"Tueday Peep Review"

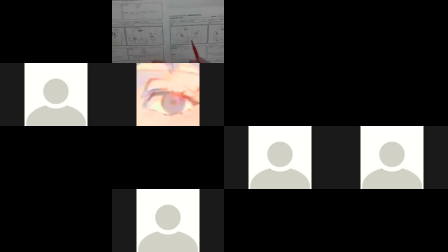We continue with 9, and we can see they're posing, and then Peep saying it has to be the star. And now we have scene 10.
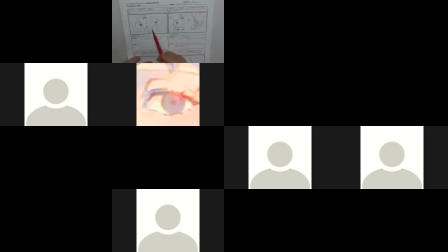Now this one's getting to be a bit of a jump because they're standing looking at it, and now they're standing in another whole background and he's pushing it out. I guess it's okay, but it'd be just nice. If you're going to do that, it'd be nice if they exit the scene,
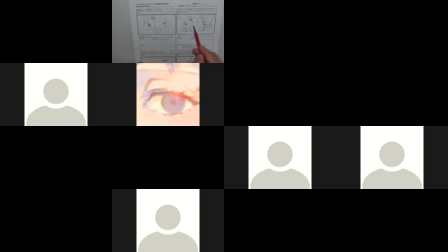he starts pushing it, and then they're standing outside and he finishes pushing it out. It just flows better than a stark jump, that we can see that they've exited the scene,
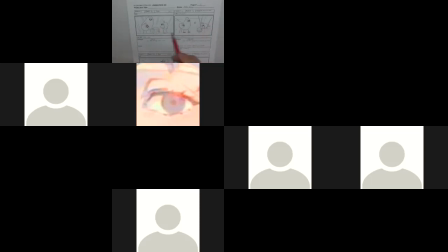and then when we go to the next scene, well, there they are, and now he's following suit. She, Chirp, is pushing that marble out in front of them. So that would just help in the flow of things.
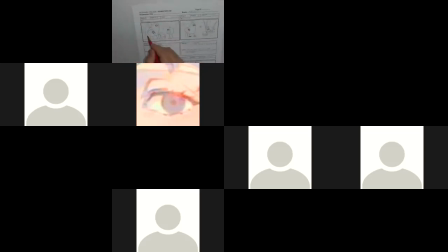So it's almost like you need another pose here of these two turning and having them out, and then having. So that's really another panel.
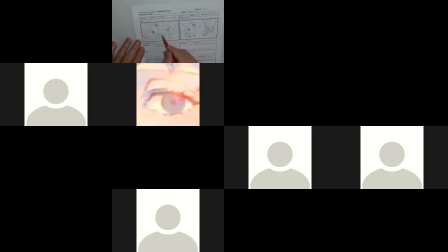So it should be three of three, and then having Chirp, you know, starting to move them marble forward, so we can see the action exiting. And then when we cut to this one, they're already there, and Chirp finishes pushing the marble out.
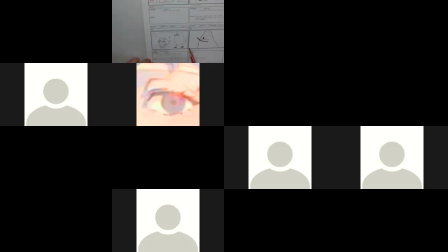And now this one is 2 of 2, so kind of works. It seems to be the same setup. It's just where you have to be careful is because Quack is so much bigger in this shot than this one.
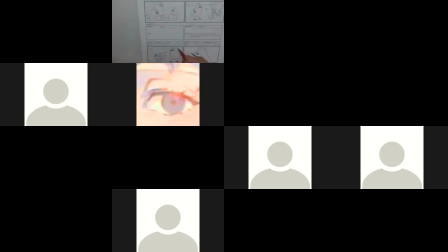It looks like we've cut closer. So keeping the volume, keeping the size of the character the same from here to here, and just turning and seeing them going off screen would be clear that that's one shot.
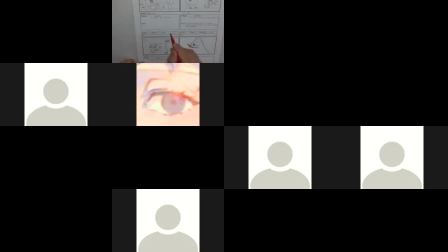And yeah, we have zoom. We're not doing zooms. We're trying to do cuts. We're not doing pans. This actually works better if it was a little bit of a pan, so that we'd be following this action past.
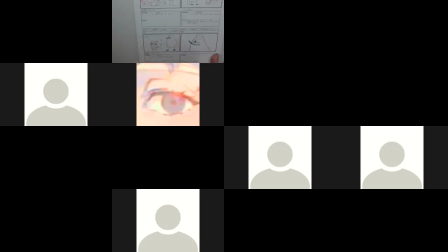So he's just turning, and then they move past, so that we'd have a little bit of camera motion going across. But it's trying to work these out with just cuts. And sometimes it's a little more difficult, but it'll make it a little bit easier in the long run.
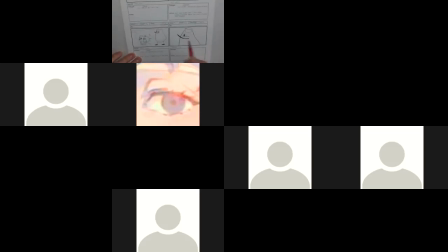And then our cut here. So again, this is a cut. It looks like you're trying to do a zoom into the close-up. I'm not sure, but you got a scene change. So it indicates a cut as opposed to a zoom. And again, that close-up is
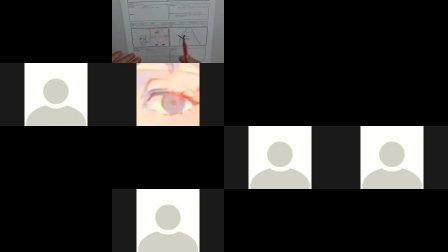is basically taking this and drawing that up closer. So if you got some background detail, you should be keeping that consistent in behind. And then you got a little bit of whatever, like push or something in there.
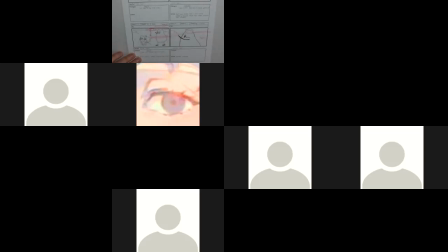You can follow that so you can complete the composition. Okay, so there we go. So so it is 5 of 5. So we know it's the last page. Again, so we got fade to black. So that's great. So that basically gives us the end. So that follows together pretty good.
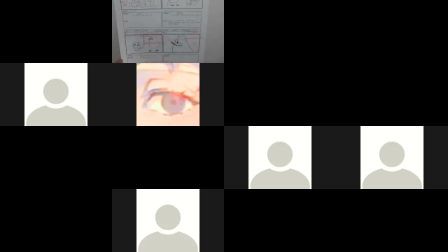So just a few little issues there, but the nice, clean, uppercase, everything working very nicely overall. Move forward onto our next one. And again, we'll see how many we can get through.
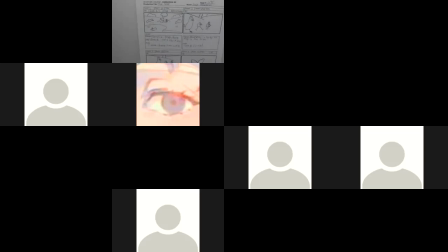I'm trying not to rush here so that I can concentrate and give the feedback. Again, I haven't seen these. I didn't take the opportunity to look at them beforehand. I'm kind of looking at them fresh here. Here we go. We've got 1 of 5.
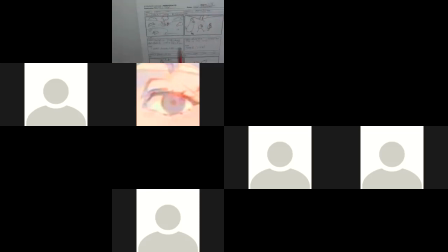That's good. Got the name. The leaf. Good production title name. Scene 1, 1 of 1. So we got Quack's Pond. Afternoon. We see them walking along. Narrator.
Peep, chirp, quack. Start their day. Going to play in the tree.